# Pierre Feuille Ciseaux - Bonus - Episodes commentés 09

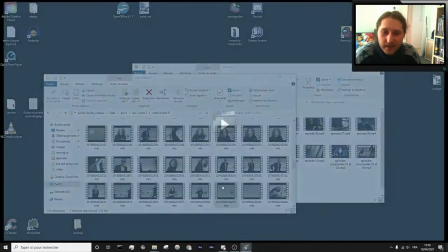2230s
Alors, c'est pas celui-là. Peut-être celui-là.
Ça tourne.
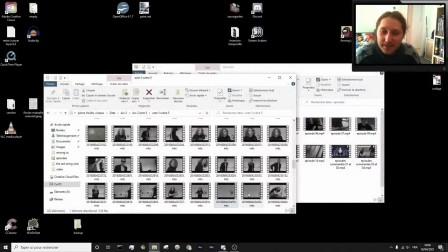2238s
Ah, on commence à avoir un truc, mais on n'a pas vu les cartes avant.
Action.
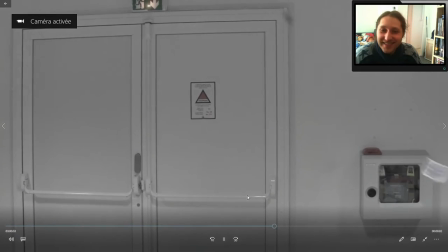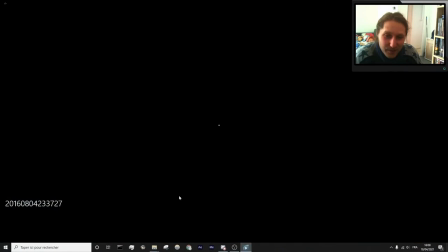2246s
Non, c'est pas celui-là non plus. C'était le premier alors? Ouais, c'est celui-là.
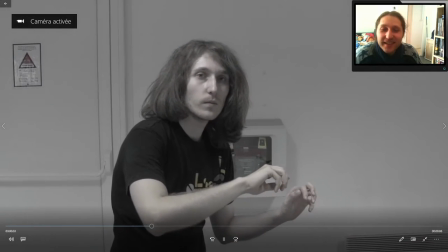2251s Je teste mes limites. Ok. T'es prêt?
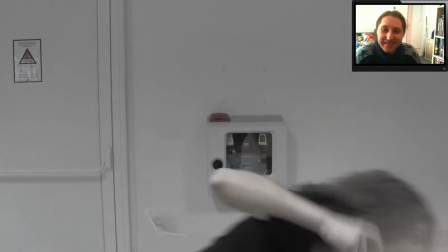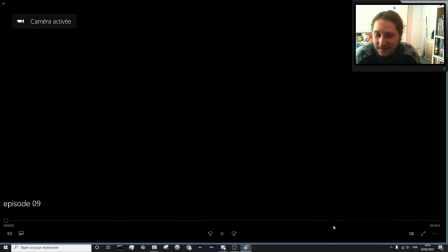2259s
Enfin voilà, c'était pas si dingue au final. Mais voilà, c'était. Ah voilà, trop avancé, trop avancé.
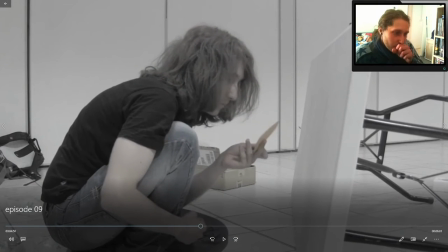2265s
Voilà, on en est là. À la base, j'avais un texte, pareil, je l'ai supprimé parce que ça apportait rien. Je faisais une remarque sur ces cartes et puis je me suis dit, tiens, mais oui, pioche! Mais bon, je l'ai enlevé parce que ça cassait le rythme, ça apportait rien.
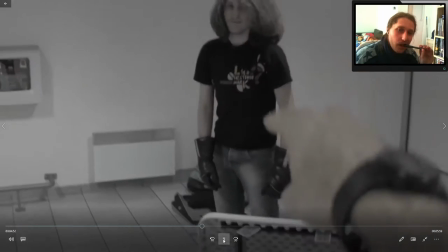2280s
Voilà.
Hey, je te parie que ta gueule.
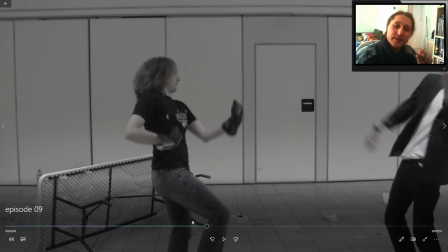2289s
Au passage, c'était super grisant de faire ça, hein. C'était trop marrant.
Où ton reset?
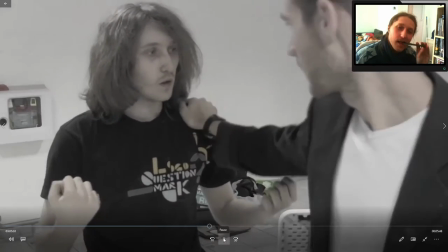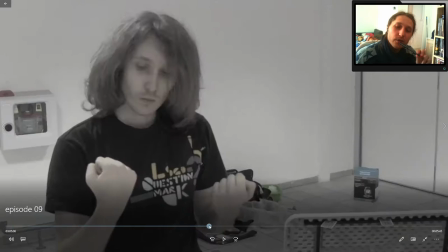2301s
Si vous voulez, petit conseil de pro, si vous voulez ajouter de l'impact à vos coups, faites en sorte que la caméra fasse un petit zoom, dézoom quand il y a un coup. Alors, ça marche assez bien.
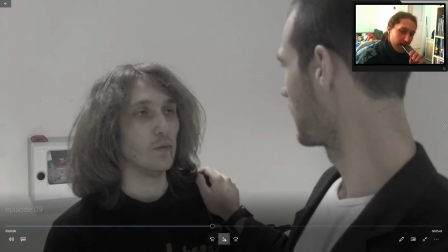2311s
Ça rajoute de l'impact.
Qui t'a appris?
Ah, magnifique petite transition, bien cachée.
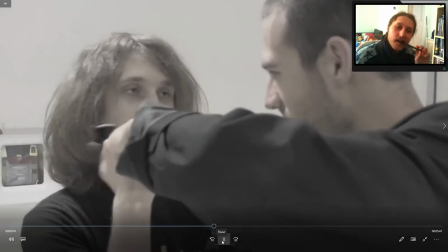2321s Qui t'a appris à cogner comme ça? Ta sœur. Ok, tu l'auras voulu.
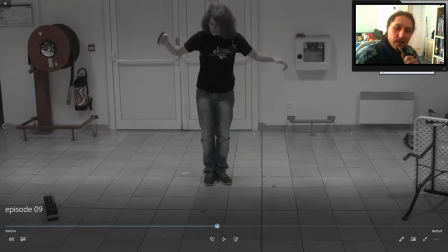2327s Grille infernale!
À la base, j'étais censé faire un truc beaucoup plus élaboré, mais ça m'a demandé beaucoup trop de travail.
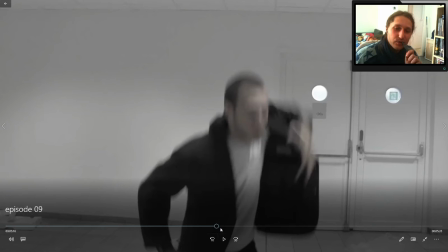2335s
En vrai, je me suis pas emmerdé.
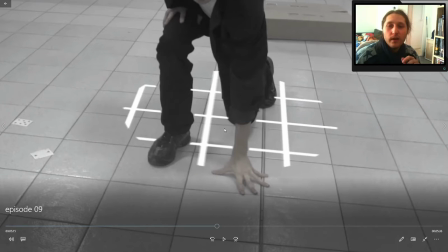2338s
Voilà, c'est-à-dire qu'en fait, je me suis dit, j'allais suivre les carreaux et faire que tous les carreaux qui étaient comme ça, ça allait s'illuminer.
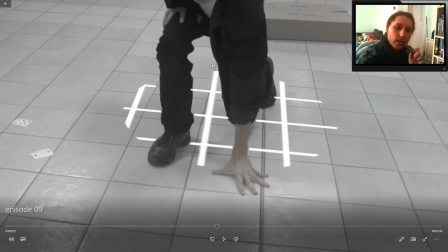2347s
Au final, ça aurait demandé énormément de travail pour un résultat pas forcément mieux que ce que j'ai fait actuellement.
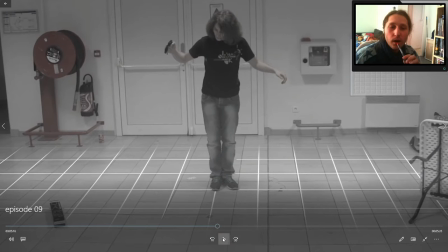2354s
Donc ça m'a pris beaucoup moins de temps. C'était beaucoup plus rapide. Et c'est très convaincant quoi.
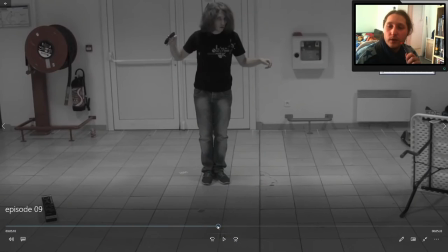2363s
D'ailleurs, soit dit en passant, je trouve ça un peu dommage qu'on ne voit pas bien la souris qui se rapproche parce qu'elle arrive d'en bas de l'écran dès lors que Stéphane commence à bouger son doigt.
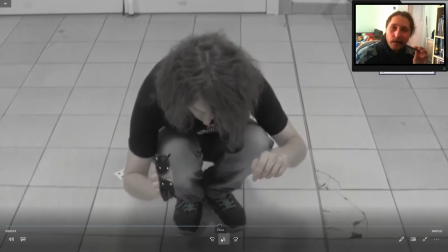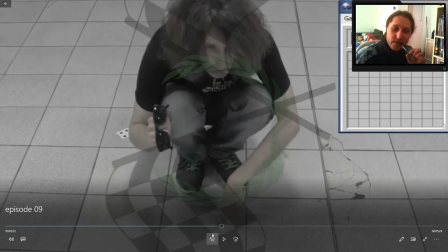2376s Encore la blague du 42, hein.
Genre il y avait 42 mines alors qu'en vrai il y en a 0, évidemment.
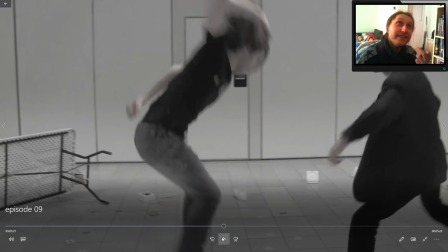2384s
Cette tête, elle me fait tellement rire, c'est impressionnant.
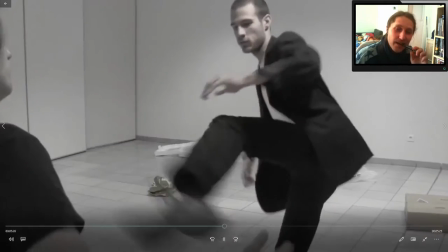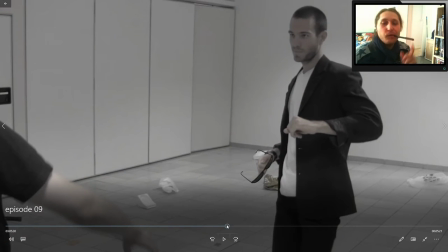2396s
Pourquoi les lunettes sont fausses? Tout simplement parce que en fait j'avais pas apporté une paire de rechange et il les tenait aux siennes.
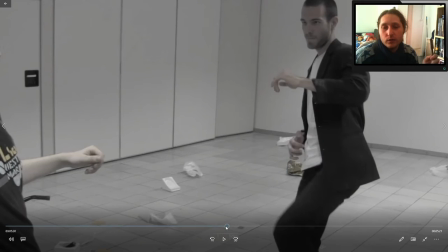2402s
Donc voilà, je les ai rajoutées. Mais voilà, c'est pas.
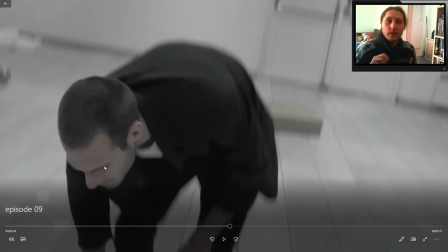2410s
À la base aussi, j'avais écrit comme quoi il rattrapait ses lunettes, et au moment où il rattrapait, Stéphane il en profitait, en fait il allait le frapper comme ça, mais la caméra voyait dans le reflet des lunettes.
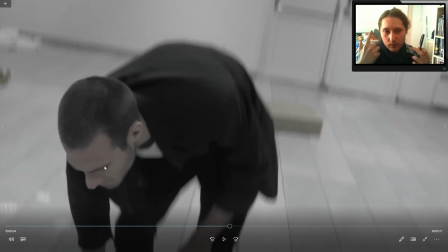2419s
Sauf que c'était pas convaincant du tout, donc j'ai retiré l'idée. Mais voilà, je veux dire,
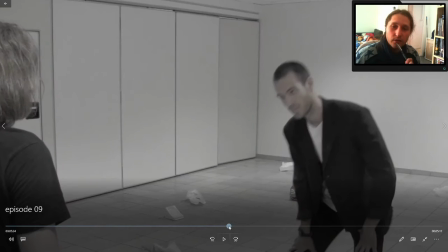2424s
c'est ça un personnage chaotique, c'est que si jamais ton adversaire est sur un temps d'inaction, comme là, tu vois, mais pourquoi t'en profiterais pas?
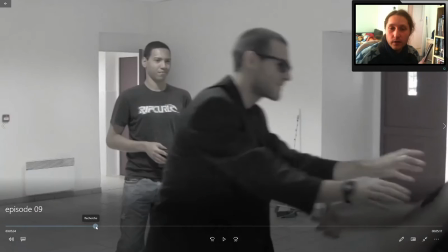2432s
D'ailleurs, il en profite, hein, Stéphane, dès le début, là, regarde. Gamma, il regarde derrière.
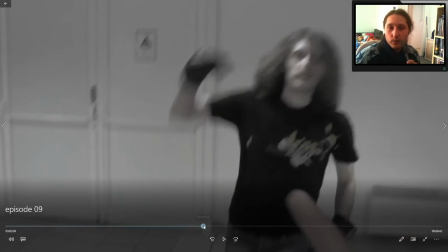2437s
Bah Stéphane il se rapproche et il en profite. Voilà. Donc voilà, à la base je l'avais écrit qu'il en profiterait, mais voilà.
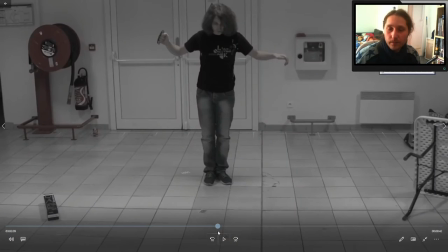2443s
Donc c'est la petite anecdote. Oula, je suis allé trop loin. Ok, on est.
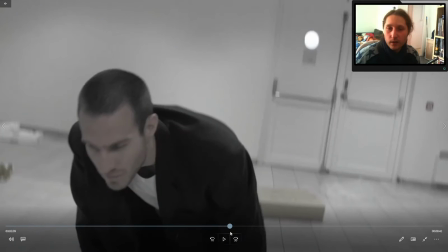2448s
Oula, on est là.
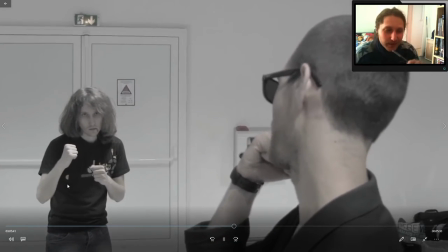2453s Ah, le temps est écoulé. Désolé, je dois partir. Attends.
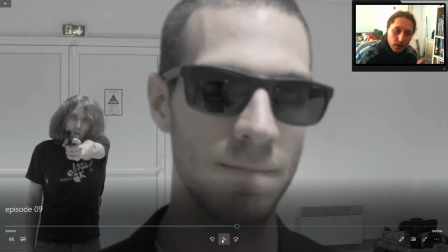2459s
En fait, il y a énormément de trucs à dire sur cet épisode. Bon là, en l'occurrence, j'ai. Ah si, je vais enfin pouvoir monter.
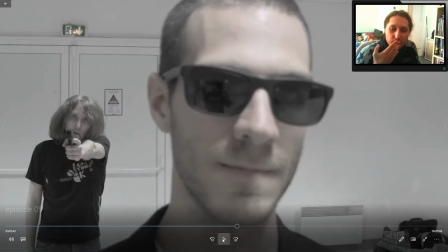2465s
Ah non, bah non, je peux pas. Je peux pas parce que ça spoil un truc dans la fin du film.
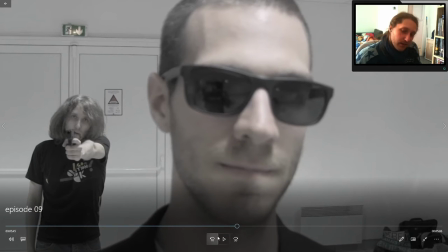2469s
Mais à un moment donné, j'ai fait un montage pour son anniversaire en utilisant des éléments du film que je trouve rigolo, mais il y a un élément à la fin du film qui ce sera un spoil, donc je le mettrai plus tard.